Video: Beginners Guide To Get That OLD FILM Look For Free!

Have you ever wanted to make a silent movie like this?
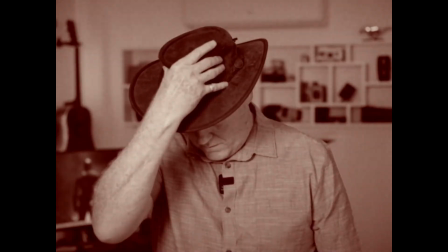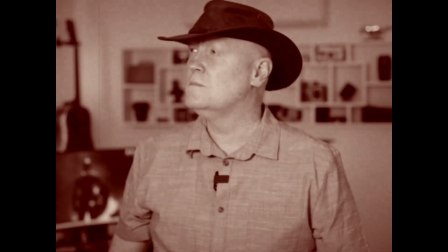Well, this isn't very difficult at all, so stay with me for just a few minutes and I'll show you just how to do it. G'day superstars, sometimes you get together with a whole bunch of different creative people and the ideas are flowing and everybody's connected in the conversation, they're all part of one big collective brainstorming group, and then someone out of nowhere says, hey, let's make an old-timey kind of silent movie. Great idea, but how do you do it?
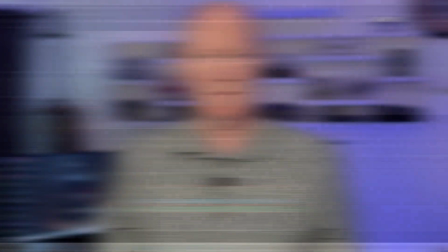(0:40)
Well, like this. All right, we're in DaVinci Resolve, here we go.
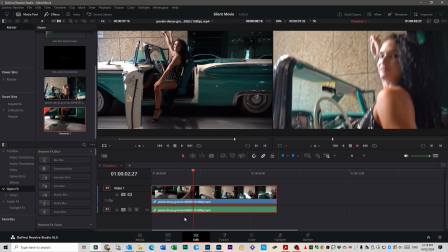(0:46)
As you can see, we've got a vintage car and we've got a couple of girls in sort of older style clothes that should match this clip really well.
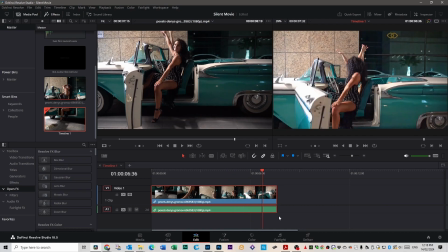(0:52)
First thing you want to do is you want to slow this clip down because this is shot at 25 frames a second and generally older movies are shot at like 12.
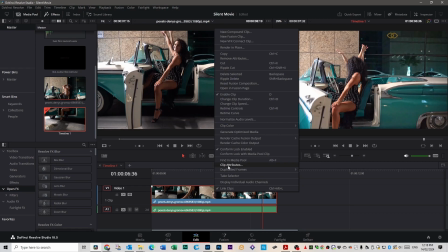(1:00)
So we're going to right click on this and go to clip attributes here. Click on the 25 up here.
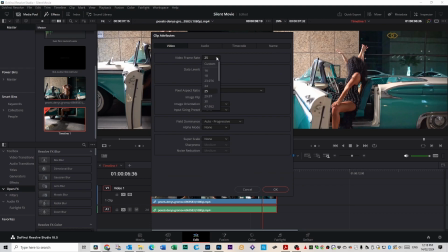(1:06)
If it's yours, it says 24 or 30, just click on that. Go to custom and change it to
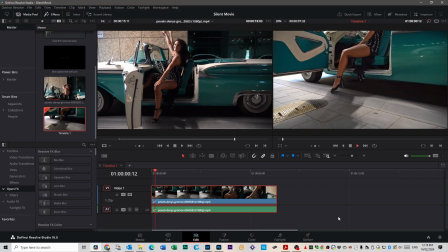(1:13)
12 and go okay. Now when you play it back, it's going to be a lot more choppy. And because it's 12 frames a second,
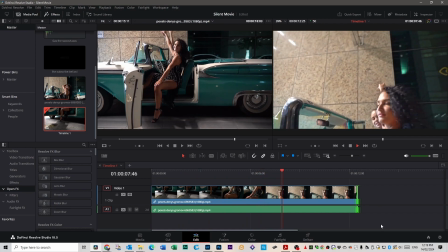(1:21)
you might have to extend your clip out along here because it's playing at a lesser rate.
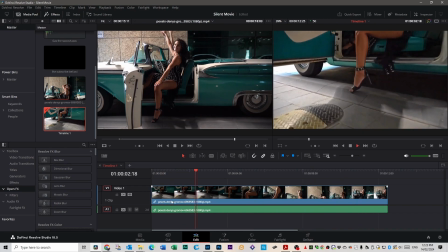(1:26)
Now even though it's running at 12 frames a second, it's still pretty smooth. So we're going to change that a little bit. So let's hit the plus button here to extend the timeline out a little bit. And we're going to get the razor blade tool here and we're going to take sections of it out.
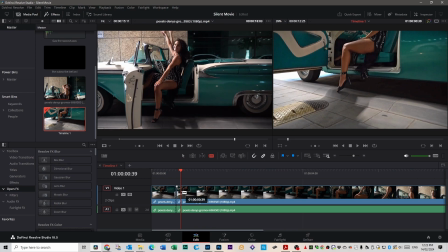(1:41)
We basically want the clip
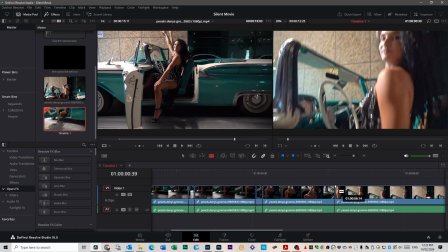(1:47)
to jump and jolt a little bit because film isn't as forgiving as digital.
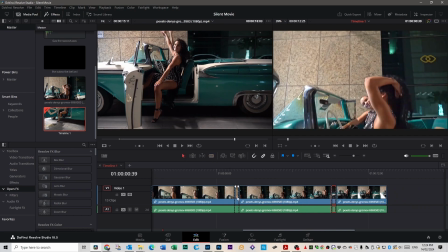(1:58)
You go back to the move tool here and select those clips, hold control, select them all. Don't cut too much out, you'll get a really big jolt otherwise. And then hit delete.
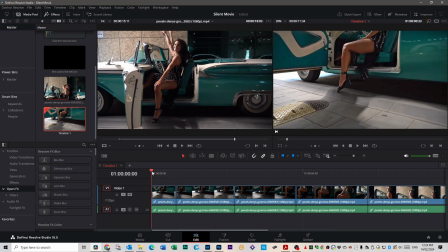(2:14)
Now when we play it back, it's going to do this.
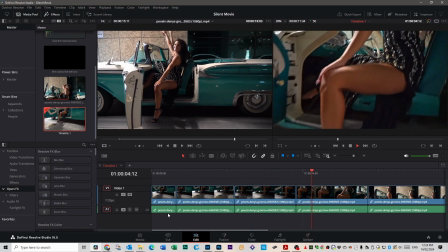(2:17)
It sort of skips, see how it sort of skips forward? Gives you that old sort of feel.
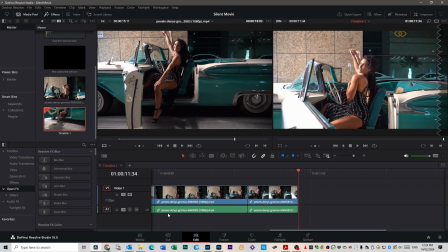Need a bigger cut out of this one here to make it skip that little bit more.
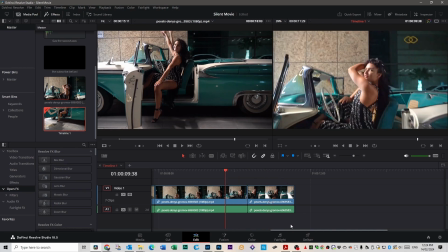(2:42)
Here we go. You look at the door. See how the door sort of jumps forward?
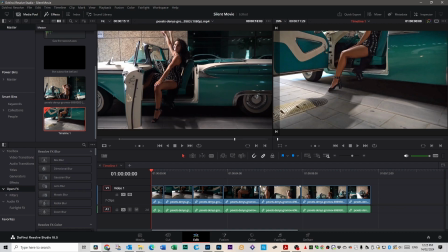(2:50)
That's what we're after. Now, we want to color grade these clips, but the easiest way to color grade these clips is to do them all at once rather than do one at a time. You can do one at a time and then copy your settings across, or you can select all of them, right click,
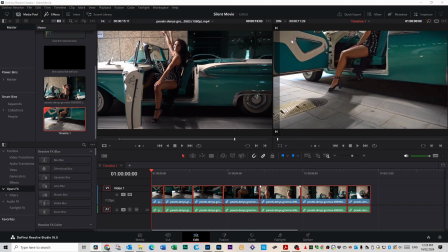(3:06)
and create new compound clip up the top here. I'm going to call this main clip,
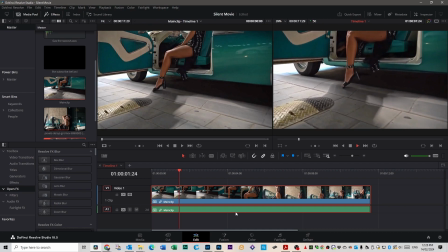(3:16)
like so, and go create. Now all those clips are all one clip. You've joined them all together, basically made a box that they're all sitting inside of.
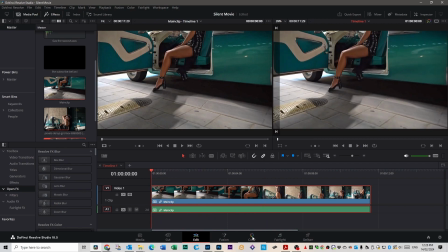(3:24)
And that way we can color correct them as one. So you go to the color tab now. Okay, the first thing we need to do is we need to make this go black and white.
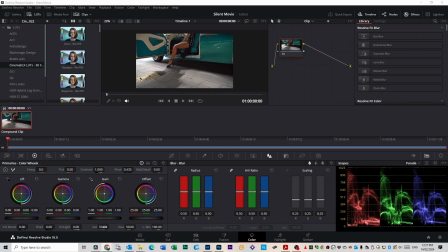(3:32)
So let's get your saturation tool here and drag it right down to left.
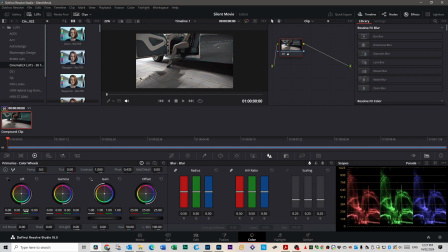(3:36)
And then we're gonna get your contrast over here, which is this wheel on the side here that does your contrast. You've got up and down. What we wanna do is we're gonna bring the shadows up first because just to even that clip out, and then I'm going to go, which is down here, and then I'm going to move left on this wheel and crush those blacks.
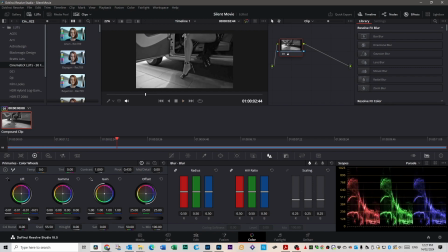(3:56)
So when you play it, it's very contrasty. Now we've got that skipping frames as well.
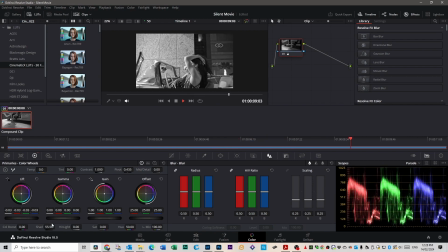(4:02)
It's starting to look a lot better.